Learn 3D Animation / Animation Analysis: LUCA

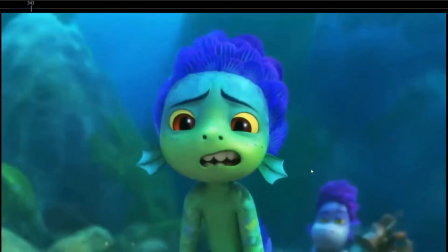Really nice.
Wow.
So, couple of things here.
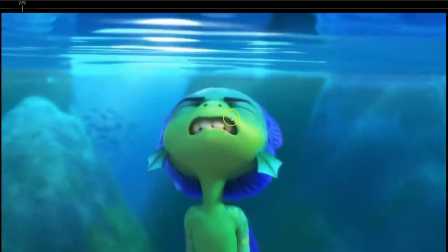Notice how it's not just going up to the extreme, like squashing more and more the face.
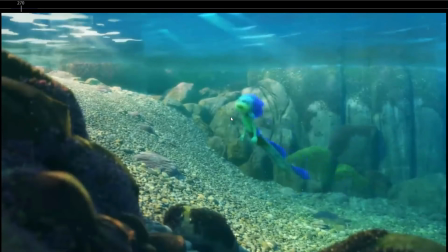They added texture to the facials. See how this kind of
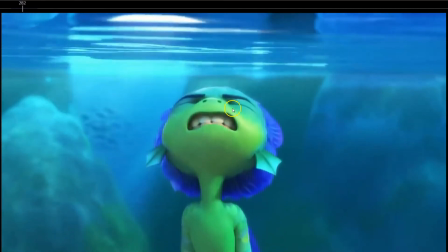this kind of couple of flickers on the face, like squash, oh, a little more,
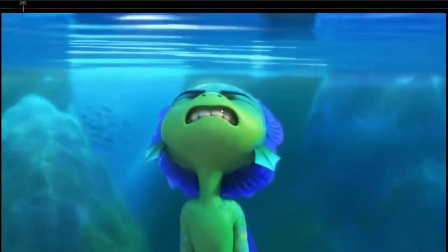and every time the face squashes and tenses up, the body raises a bit more.
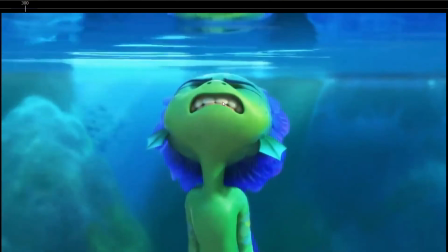So it's so he raises here, so raise here, then the body kind of stops,
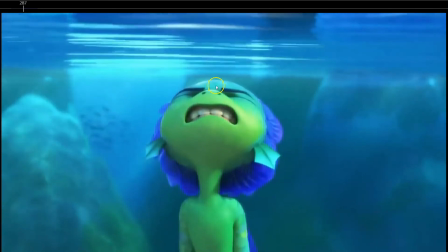see the top of the face, and then the facial squashes a bit and then raises a bit more, and then stops and then squashes and raises a bit more.
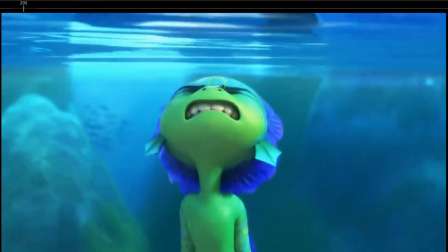So it's like, it's not just the face isolated, but the face squashing and tensing up and the eyebrows going down, and he pushing with the teeth and just like making that strong facial expression is
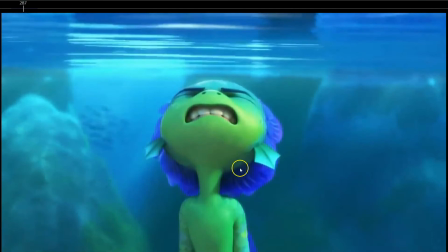also tied down with the body, with the movement of the body.
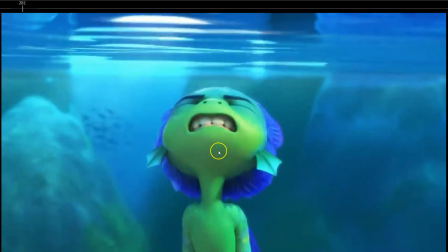So it's not just a new facial expression texture on the facials, but we see how the facials are connected to the movements of the body.
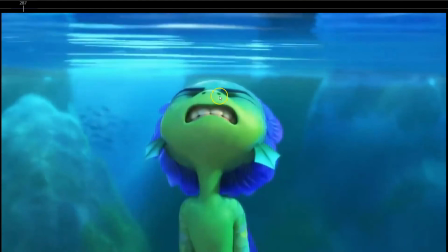So the body stops, facials and body move, facials and body move.
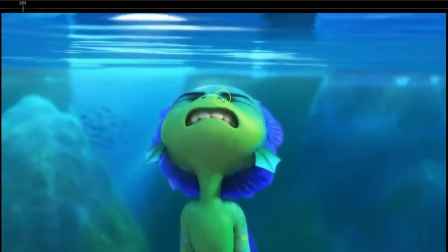So it's really subtle, but the two pushes, these two small pushes up in the body connected with the facials.
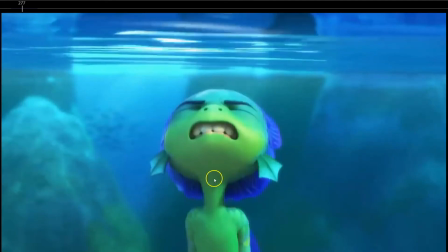Really nice. And as you can see, it's not the body just moving up, but see how when the
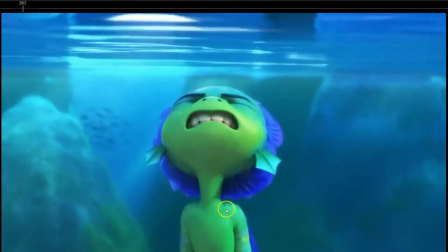eyebrows tense up and the mouth and everything, see, look at the shoulders, look at the arms, see how the arms push against the body,
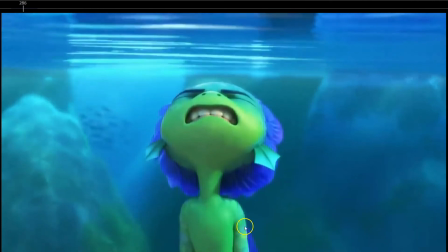like the whole body tenses up to try to,
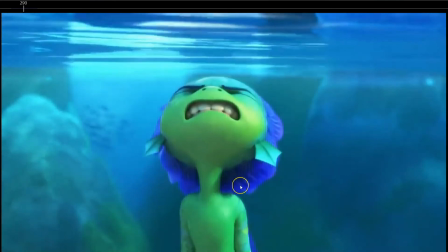like he wants to push through, but he don't want to, but he wants to, but he doesn't want to.
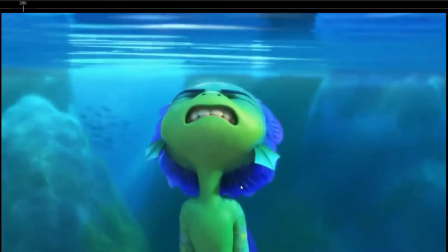So he's just on that battle inside his mind, like he's afraid but he wants to do it.
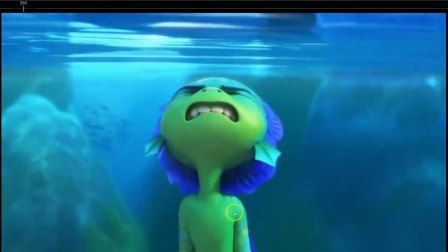So see again here as he pushes with the face, see the shoulders, the arms pushing against the body.
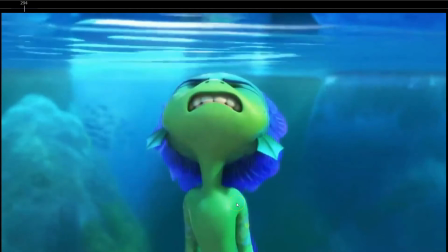So it's like the whole body is involved in his emotions.
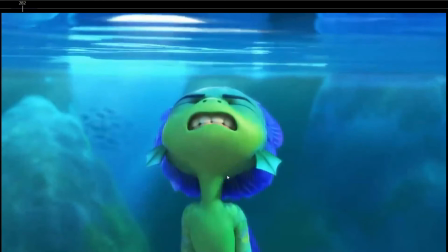So every time the character feels he's trying to do something, the whole body is involved.
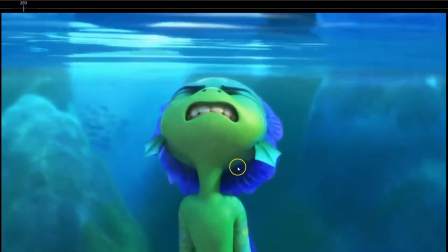and see how it's not all happening at the same time. See how, for example, this is the pose, and okay, the shoulders quite lead this movement,
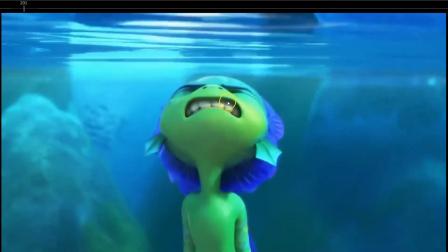and then then the face, the shoulders, and then the body moves up. So there's the face leading and the shoulders leading the movement, and then the body raises.
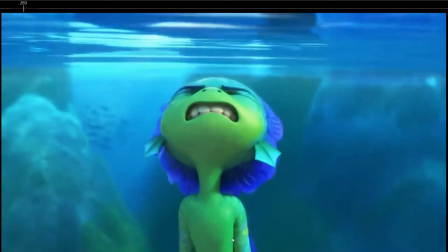So it's not like the body raises up at the same time as the facial squashes and the shoulders move up. It's all overlapped.
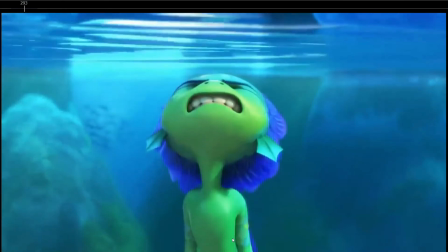Even if it's just one frame overlap, it's more than enough sometimes to just sell that good overlap between the parts of the body.
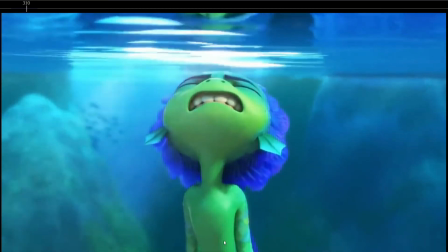But it's important that you have somewhat overlap.
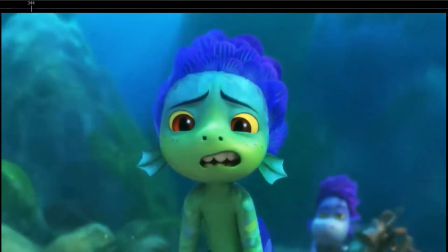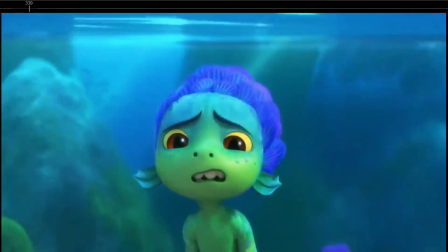Really like here how he changes to like a defeated pose, defeated facial expression, and then see how small texture here, he raising the eyebrows here.
Wow.
Also match with he saying wow, but like
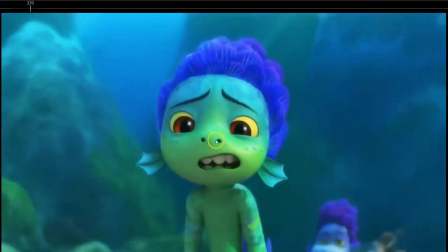we can feel like the defeated, like, oh, whatever, I can do it.
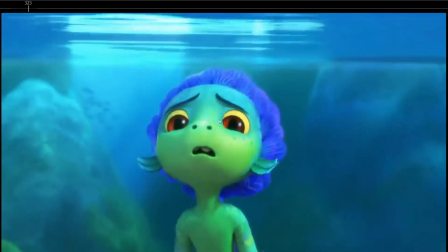So we can feel, we can see, we can understand his thought process just by the eyebrows raising up.
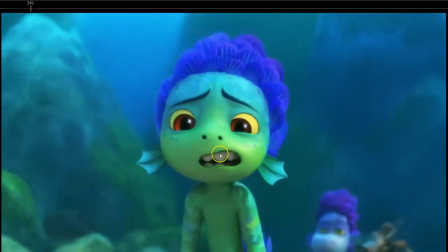And but as always, it's not just the facials, because see here, wow. So he's just like, okay, I'm defeated, I can do it. But it's not just the eyebrows.